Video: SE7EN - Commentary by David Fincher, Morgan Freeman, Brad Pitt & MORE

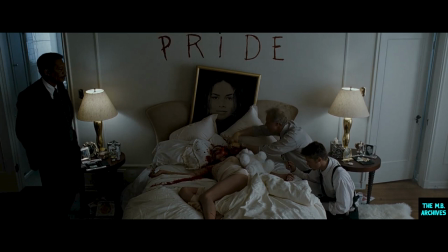You know, there's a sort of shorthand, I think, that kicks in here where 911 picks up a phone and you hear John Doe say, I've done it again. And boom, you're inside a murder. And you notice we don't take the long walk into the murder scene like we have at other times.
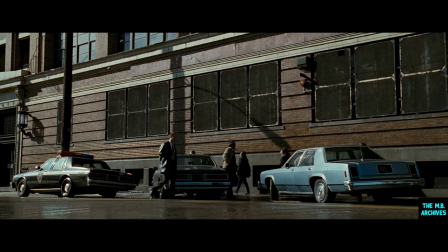It doesn't take as much time because there's less time, I think, now to be squandered. David Fincher. Screenplays are funny things because they're invariably the things that you like about them are in a way
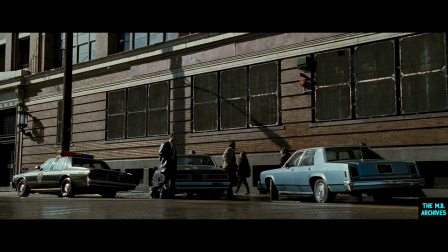kind of the gaps in logic and the rough edges and the leaps that characters kind of make. That is far more valuable than any kind of honing or planing or sanding that you can kind of do to make the thing smooth.
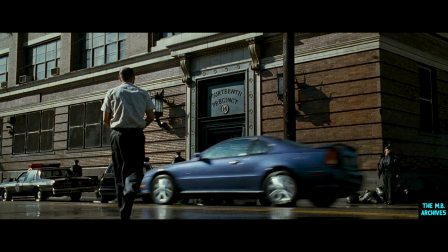That you invariably lose some of the human and tactile, you know, living qualities that screenplays have. And I was convinced at the beginning that this was a script that really worked because it was a kind of three different ideas.
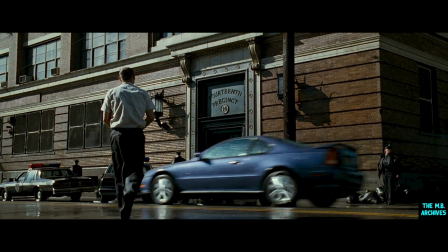It was a buddy movie, and then it sort of jettisoned that idea, and then it became this movie about tracking the serial killer, and then it jettisoned that idea, and it really became about how do the innocents and how do the
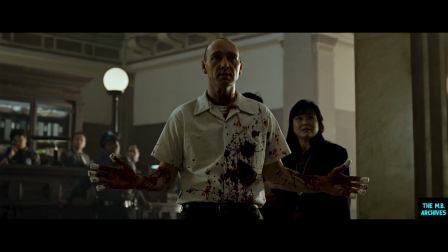experienced and how do the zealots deal with evil. Andrew Walker. John Doe here is probably coming from pride because I think he would have taken care of Tracy the minute Mills left the house.
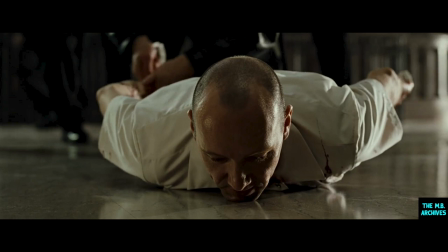It's just something about that scene that it's so quick, and it's just like, I would assume that it would leave an audience like, wait a minute. The bad guy just turned himself in. It's over.
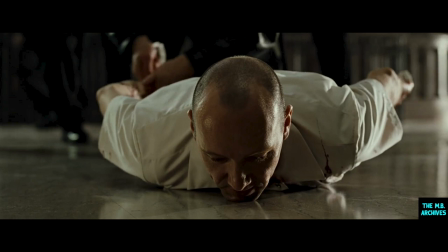But it's not. For the film student in me, John Doe lays down the floor, handcuffs on. He says, I want to speak to my lawyer. That's the end of the second act. This now is all third act. David Fincher.
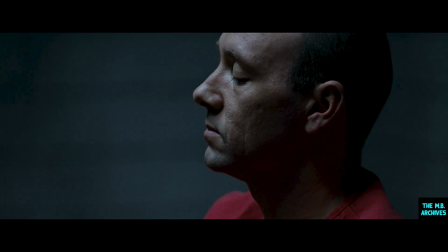When Billy Hopkins and I first read Kevin, I think the only question mark was whether or not we could afford him. You know, we knew that was by far the truest
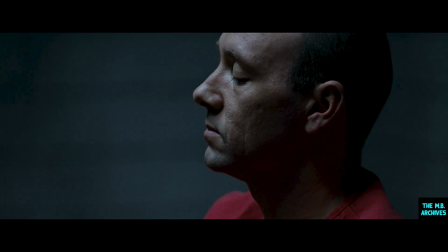version of that intelligence. And you know, he just radiates that. So that was kind of the only question mark was, would we be lucky enough to be able to convince somebody to pay the money for him?
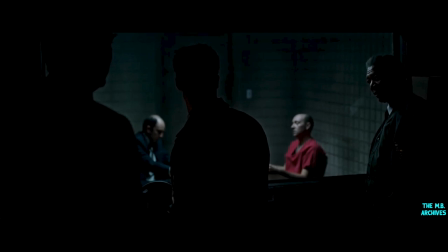I'm telling you, there's no way he would just turn himself in. It doesn't make any sense.
It was kind of a tough thing because we didn't want to do the Hannibal Lecter thing. You know, we didn't want to do the, and that was obviously a real daunting
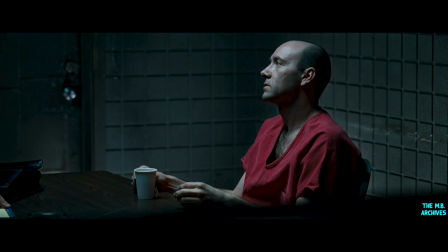consideration. But, you know, Spacey is so fearless. He's just, you know, He's just one of those guys who's like, truck? What truck? You know, he's kind of the Indiana Jones of character actors.
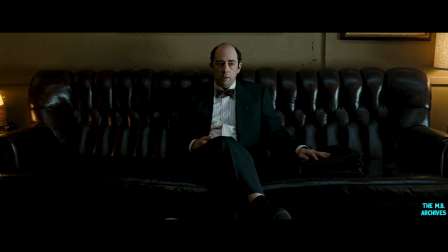My client says there are two more bodies, two more victims hidden away.
I think there were definite similarities between the look of Alien 3 and 7, but they're both movies about people, about characters who are fundamentally doomed, you know?
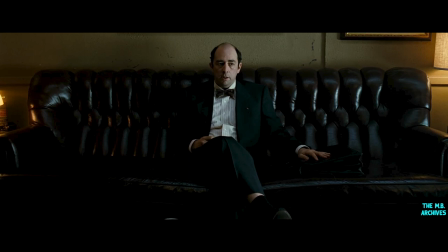So I can never make a movie like where you have a guy in a pickup truck with a machine gun shooting
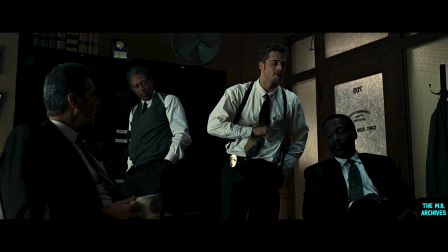50 bad guys that look like they're all out of Mad Max on motorcycles who are all chasing him. As much as an audience might want to see that, to me, that's generic.
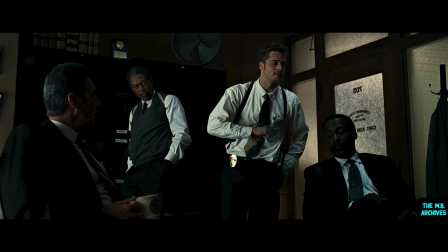And it's compromised. You know what I mean? I've never seen that bad guy walking down the street. I've never seen that. My experience in life is that people have good and bad in them, and that they're, and that,
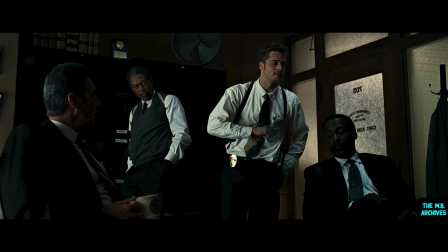you know, the truly evil usually are the people that people look up to.
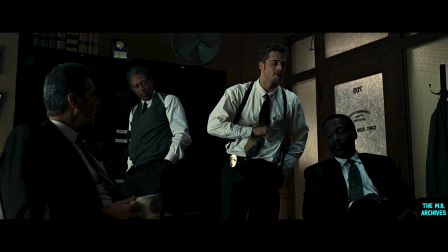You know, the truly evil are people who remain, you know, it's only through their actions, not through their words, that you begin to see how destructive and how, you know, I see generic violence and I think that it's wrong.
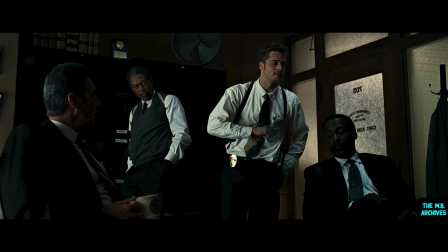You know, violence is in Shakespeare, violence is in Homer, violence. I'm not opposed to violence. I'm not opposed to the idea of solving situations through physicality or
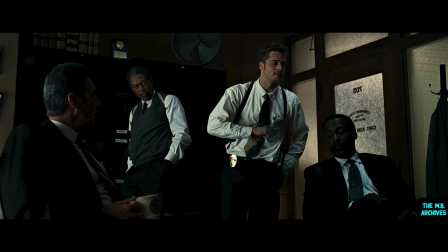experiencing things viscerally, seeing characters do things that we don't get a chance to do, or we wouldn't do, or we'd be too afraid to do, or we would never get involved in. But I have a real problem with the idea of saying, well, he's the bad guy, so he deserves to be riddled with bullets.
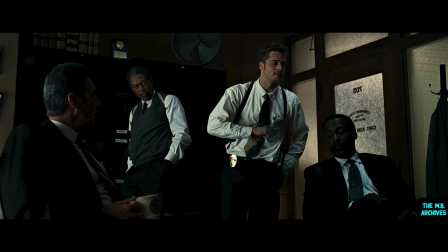He's the good guy, so he deserves to riddle this guy with bullets. I don't buy that.
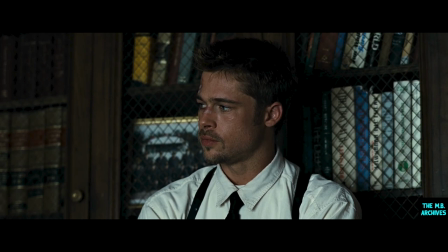So for me, if there's any similarity, I think, what I was trying to do with my first film and with Seven, it's that if there's one thing in terms of my evolution as a voice, it's that violence comes at a cost. It costs people.
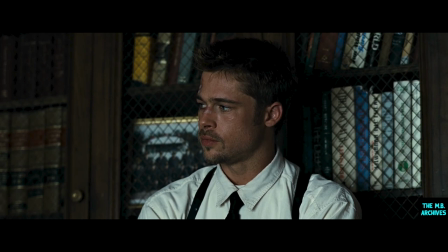It's not something that you don't get away with it.
John Doe's head splits open and the UFO should fly.
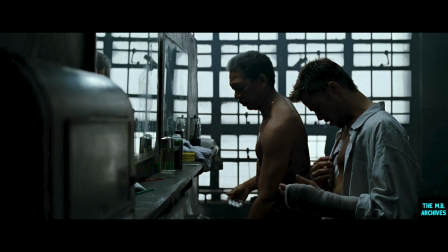This was a scene that I never felt came together correctly. I think it's there, and I think we lost it somewhere in the editing, actually.
Amen. First accident.
But it's like the calm before the storm, do you know?
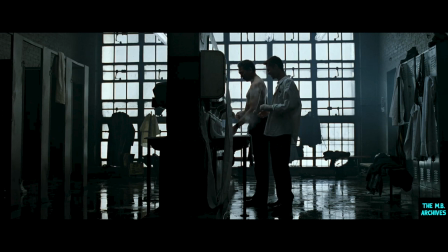But they both are aware the storm's coming, and it's unspoken.
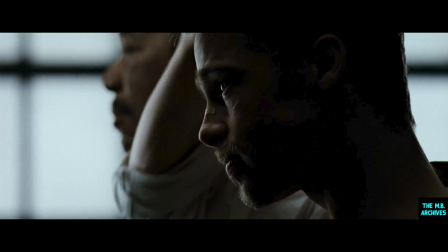But it's there.
I keep coming home late. My wife's gonna think something's up.
It's also a scene where, without saying it, there, or at least Mills is trying to say, you know, you're all right.
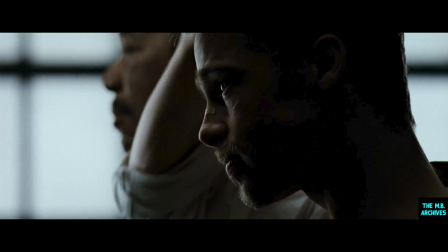You know, I like that we don't know what he was gonna say, because it could have been, I got a bad feeling about this, or we're gonna be heroes after this, or you're a great guy,
Somerset.
We just don't have any idea.
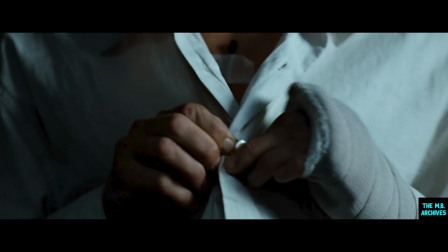And I like this ritual of the flak jackets and the guns,
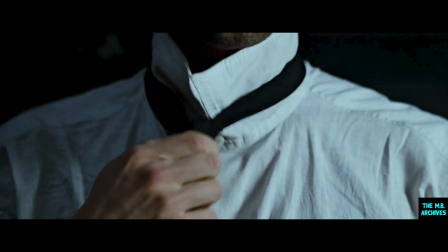putting the tie on. Yeah, the pre-tied ties was another little Mills move that Finch and I got a good laugh over. And no one else will ever appreciate, but Tracy had to tie his ties for him.
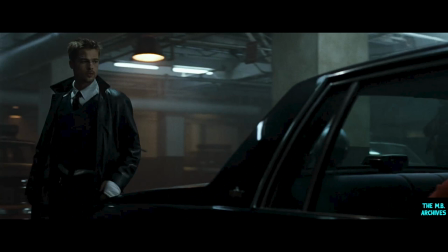This was pretty funny. When Brad gets into the car, he had his collar up. And then there was we had, for days after this, we had these debates on whether or not the collar up was too kind of groovy, and whether we shouldn't do it at the end of the movie when he gets out of the car, should his collar be up.
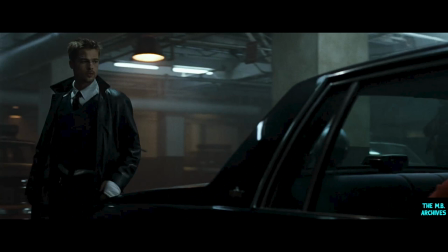And we opted to lose the collar up because it was just a little too, I don't know, Julio Iglesias.
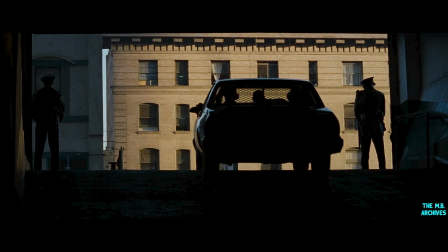He had a little bit too much of that vibe. As they exit this city, the entire sequence is literally just a grab bag of so many different units shooting so many different days, and you know, we had like different helicopter pilots and different West Cam operators,
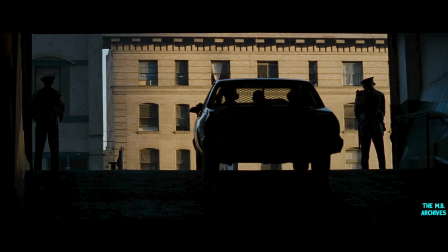and you know, it was just like sending people out. You've got to get me a shot where I see the car take a left.
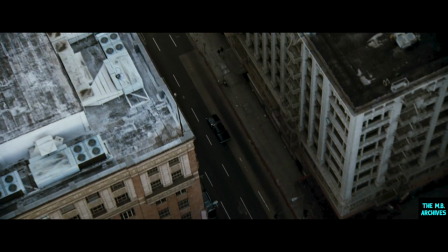You've got to get me, you know. So it was just kind of this whole end sequence. You know, it's kind of like making a Bond movie. You know, you have like the ski guys are out there, they're doing their ski stuff, and somebody else is doing the pyro stuff of the freighter exploding,
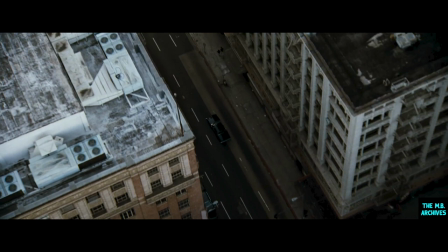and you're sort of sitting in the editing room trying to make sense out of all this stuff and figure out where it's all going to go.
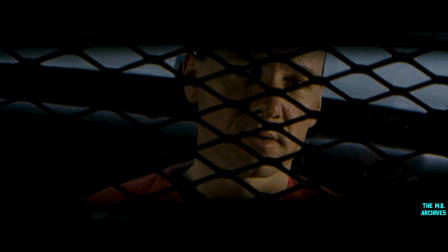Absolutely nothing. You need to stay on your left up here.
When we first started casting Doe, Kevin came in and he did a reading. The original car scene was about twice as long as it is now.